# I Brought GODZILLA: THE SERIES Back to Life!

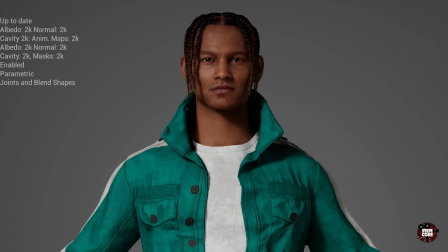(4:07)
Just had to give him some big cheekbones, make him racially ambiguous, and give him the most aggressively 90s outfit imaginable.
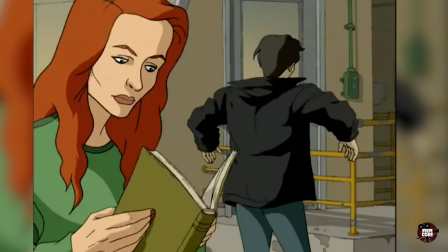(4:14)
And last but definitely not least, we have Monique, my beloved.
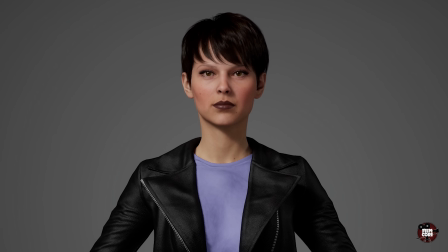(4:17)
She was probably the trickiest, as I had to find a balance between the more exaggerated cartoon design and something that still felt believable as a real person.
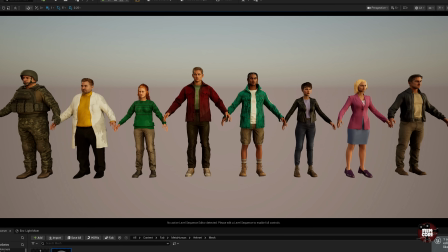(4:26)
But with Monique finished, we finally had the whole cast, which meant it was time for animation. But before we get to the rest, has this ever happened to you?
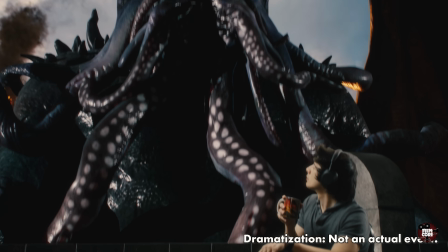There's a reason the biggest problems need the biggest team, just like there's a reason why Morgan & Morgan is America's largest injury firm. If you're injured due to someone else's negligence, Well, you deserve to know your options. Not all law firms are the same, and Morgan & Morgan has a proven track record of fighting for the people for over 35 years. Whether it's a car accident, a slip and fall, or hypothetically a 300-foot sea monster ignoring basic city safety regulations, you need an army by your side.
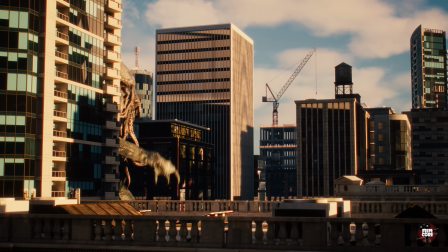(5:10)
And Morgan & Morgan fits that bill, with over 1,000 lawyers and 100 offices nationwide. They know a thing or two about getting their clients the compensation they deserve. You don't think you can afford them? That's the best part. Their fee is free unless you win. So if you're ever injured, you can check out Morgan & Morgan. To see if you have a claim, you can go to forthepeople.com/filmcore from the description.
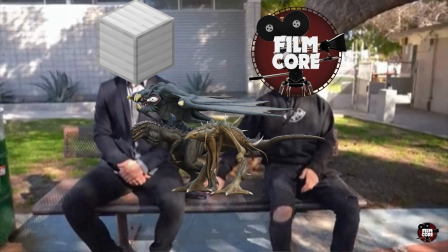(5:37)
And now back to Godzilla. For the monsters, I sent the 3 finished models over to my animator, Iron, who started working through all the shots they appear in. The humans were a little more complicated, because before I could animate them, I needed to actually build the world they were standing in.
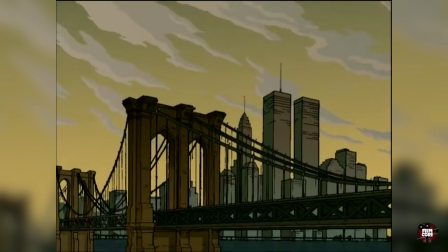(5:52)
So first up, the Brooklyn Bridge.
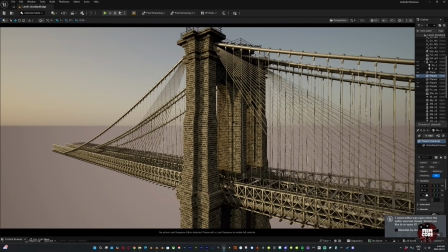(5:54)
I bought a cheap model, replaced basically all of its textures with higher quality materials, and started building out the shots around it.
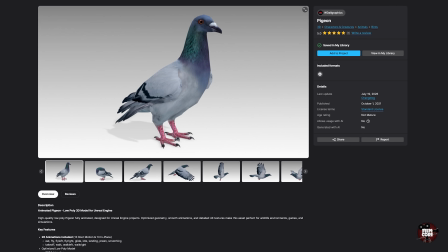(6:01)
I added in moving cars by animating this image plane in 3D. Found some pigeons, made them fly, and we needed the most important character, the driver. I made a new metahuman, made him old and bald, and for his animation, I turned to my second animator, Mr. Miximo.
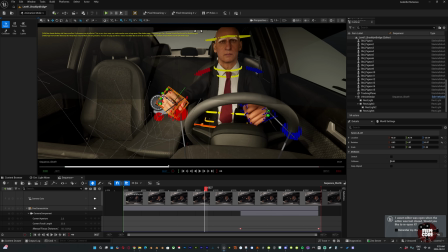(6:17)
I downloaded this driving animation, then used an additive animation layer to adjust the pose, timing, and performance to match the original shot.
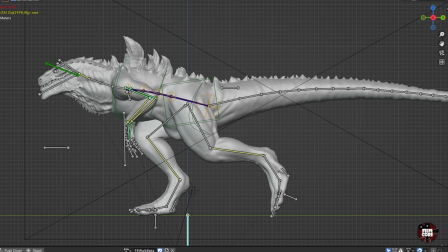(6:25)
This is what I did with all the humans moving forward. Iron sent me Godzilla's walk cycle, which let me drop him into the scene, make him outrageously big, and get the shots.
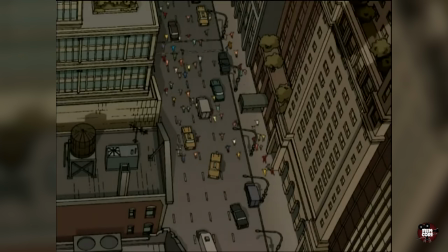(6:34)
It was now time for New York City.
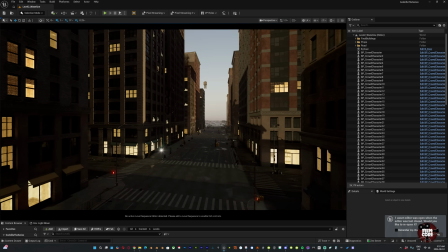(6:36)
I used this model pack, just copied and pasted the example level, and it was now time to face my biggest nemesis for this whole project, the crowds, because I did not have time to make 20 metahumans for randos.
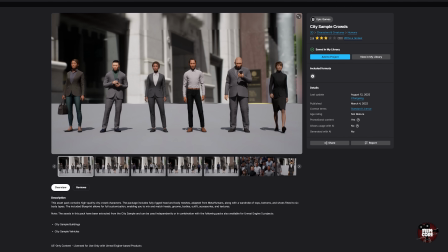(6:48)
Luckily, Unreal has generic background humans made for exactly this purpose.
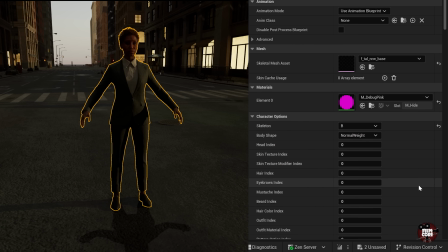(6:53)
I could drop them into the scene, choose either male or female, hit random, and suddenly I had an entire crowd.
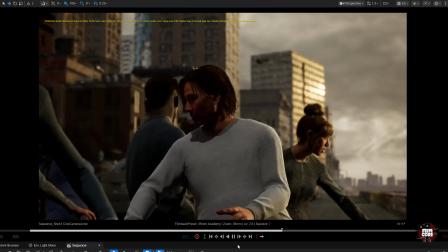(7:00)
I threw some running animations onto them and offset the timing so they weren't all fleeing Godzilla in perfect synchronization. Saying it back now makes it sound not too hard, but it's the part that had me most stressed.
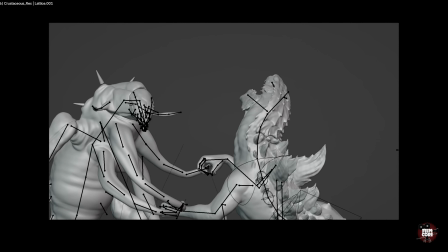(7:11)
I got the rest of the animations back and could blast through the rest of the scenes. I reused my Empire State Building from my King Kong video, built out the pier,
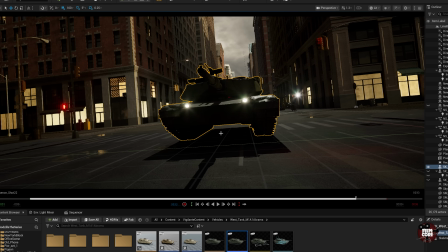(7:20)
dropped in helicopters and tanks to the New York scene, and started building out all the remaining shots.
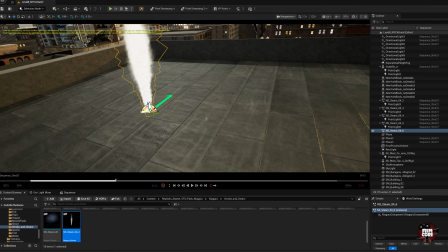(7:25)
For the missiles, I used a particle system for the smoke trail, attached a point light to the projectile,
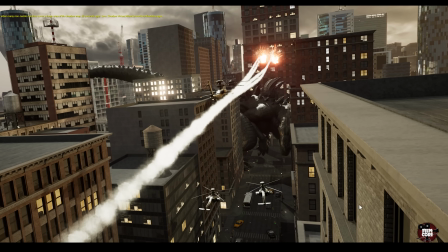(7:30)
and animated the whole thing flying through the scene, and capped it off with some explosions.
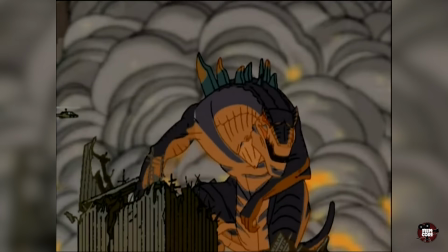(7:35)
Then the time of reckoning arrived. The final shot with all the other monsters I had put off. But this time around, procrastinating was the right choice,
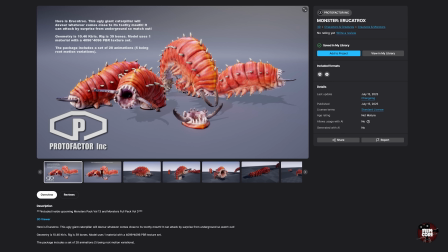(7:43)
as it forced me to find pre-existing models which actually ended up fitting pretty well and saved me a lot of time.
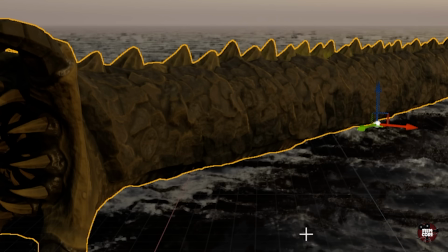(7:50)
I found this hell spider, this disgusting worm creature which I gave extra detail, and finally this fat worm thing, which just needed a couple of horns.
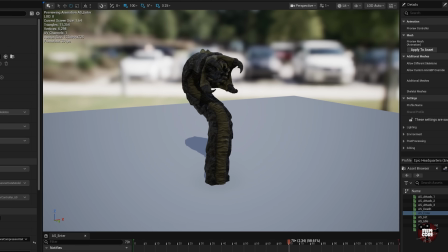(7:57)
And the best part is that they all had pre-existing animations. Thank you. I built out the rest of the scenes and could hit render.
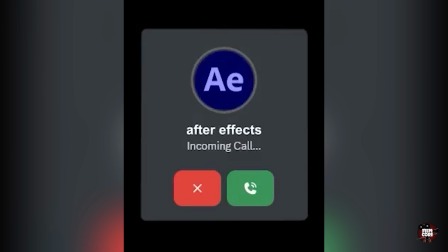(8:04)
Once that finished, I brought everything into After Effects for the final composite.
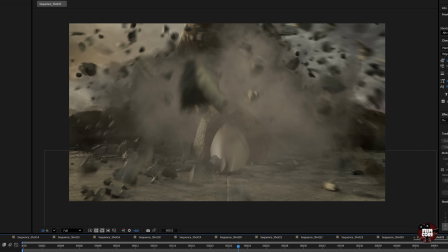(8:08)
I added atmosphere, post-processing, extra water, debris, basically all the stuff that makes 3D renders stop looking like 3D renders.